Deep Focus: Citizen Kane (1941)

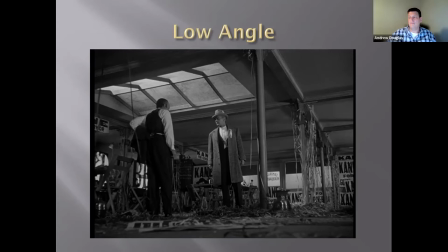20:19 And that's, it's sort of funny to think about Kane being a small player in the drama of his own life, but that's, I think, a recurrent sort of theme in this movie, and we'll get to another example of it later on.
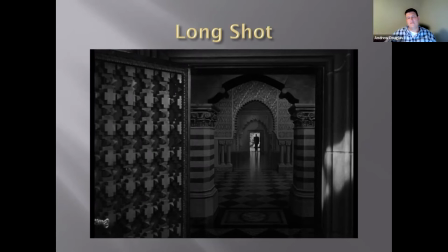20:36 So if we talk about the angle of the camera, we also want to talk about the perceived camera distance, right? And when the camera is placed far away from the object it is intending to show us, that is called a long shot,
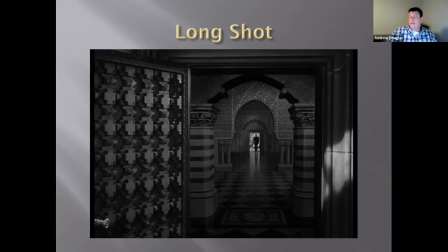20:54 because there's a long distance between the camera and the object. And here is an example of a long shot from later in the film. This is after he's busted up Susan Alexander's room after she's announced that she's leaving.
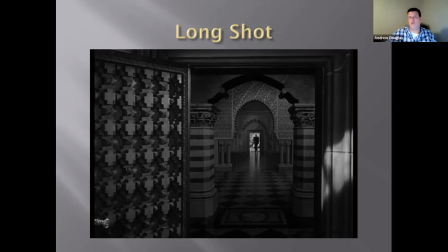21:10 And we have seen him, the character, lose control in a way that we hadn't typically seen. We had seen the character suffer a loss.
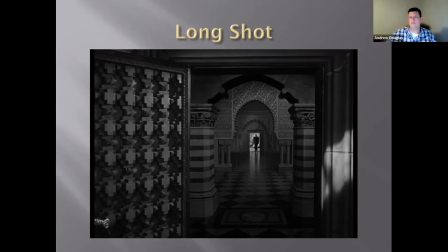21:22 I think because of this film being about what it's about, it's less an emotional loss and more a loss of control, his inability to control what Susan's going to do any longer, his inability to make her stay. And this long shot, particularly through the open door,
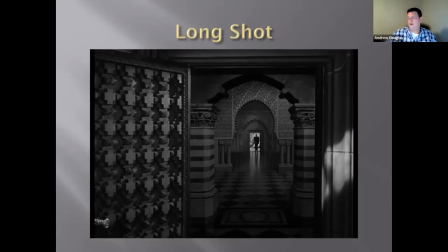21:42 under all the arches and sort of in these various layers of prosceniums, served to make Kane seem very small and indeed very powerless. And I think you can start to see here
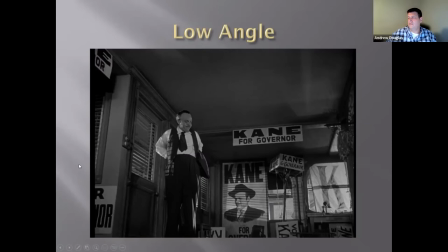21:57 part of, and for that matter, you can see from in the other images as well, the influence of
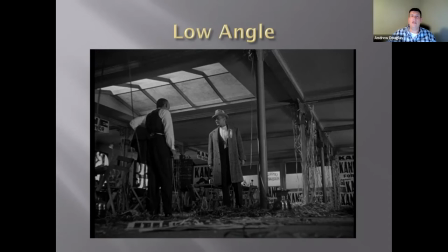22:06 Welles's career in the theater. That was where Welles first really came to note. Well, I guess you first came to note with War of the Worlds in the Mercury Theater radio show.
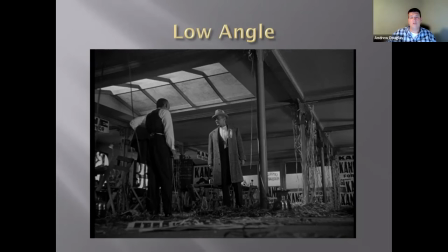22:22 But he really developed quite a reputation as a stage director in New York City, something he did while he was working on various radio shows, including the Mercury Theater radio show. He was the voice of the Shadow on that radio show in the 1930s.
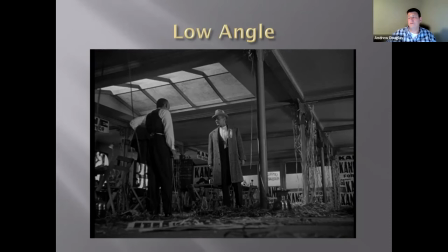22:41 And he had at least one, sometimes multiple stage productions going on. Some of them very sort of bold and avant-garde, including an all-black Macbeth that he was working on in New York City as well. And you can see
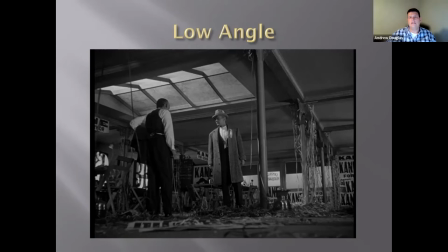23:01 in these low angle shots, the influence of the theater. We've all been to see major stage productions, and typically we are seated at least in the main section of the theater. We're very often below where the action is occurring.
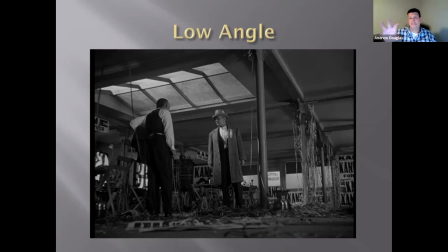23:20 And there's very much a sense of the set containing the actors on the stage. So I think that influence is part of why he likes these low angle shots so much.
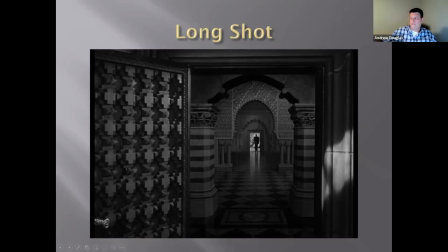23:31 But here, he also has the depth of the stage, how far back it goes. And he wants to be able to use that full range of space. And that's something that comes through in long shots like this.
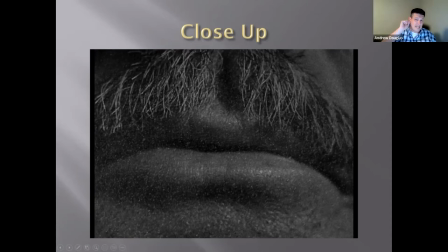23:45 Now, something that he couldn't use or couldn't take from the stage or couldn't make happen on the stage is the close-up. Here's the famous close-up from the beginning of the film. And it's quite an extreme close-up.
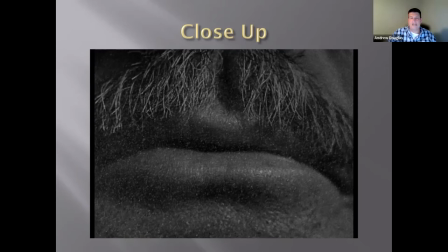24:00 We think of a close-up basically usually as someone's face filling the screen, not someone's mustache and lips filling the screen. You know, he's obviously doing this to emphasize the importance of the word that these lips are going to utter.
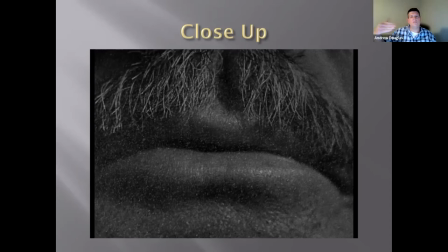24:18 And that's something to think about, that the larger something appears on screen, the more important, symbolically more important it is, if not narratively more important.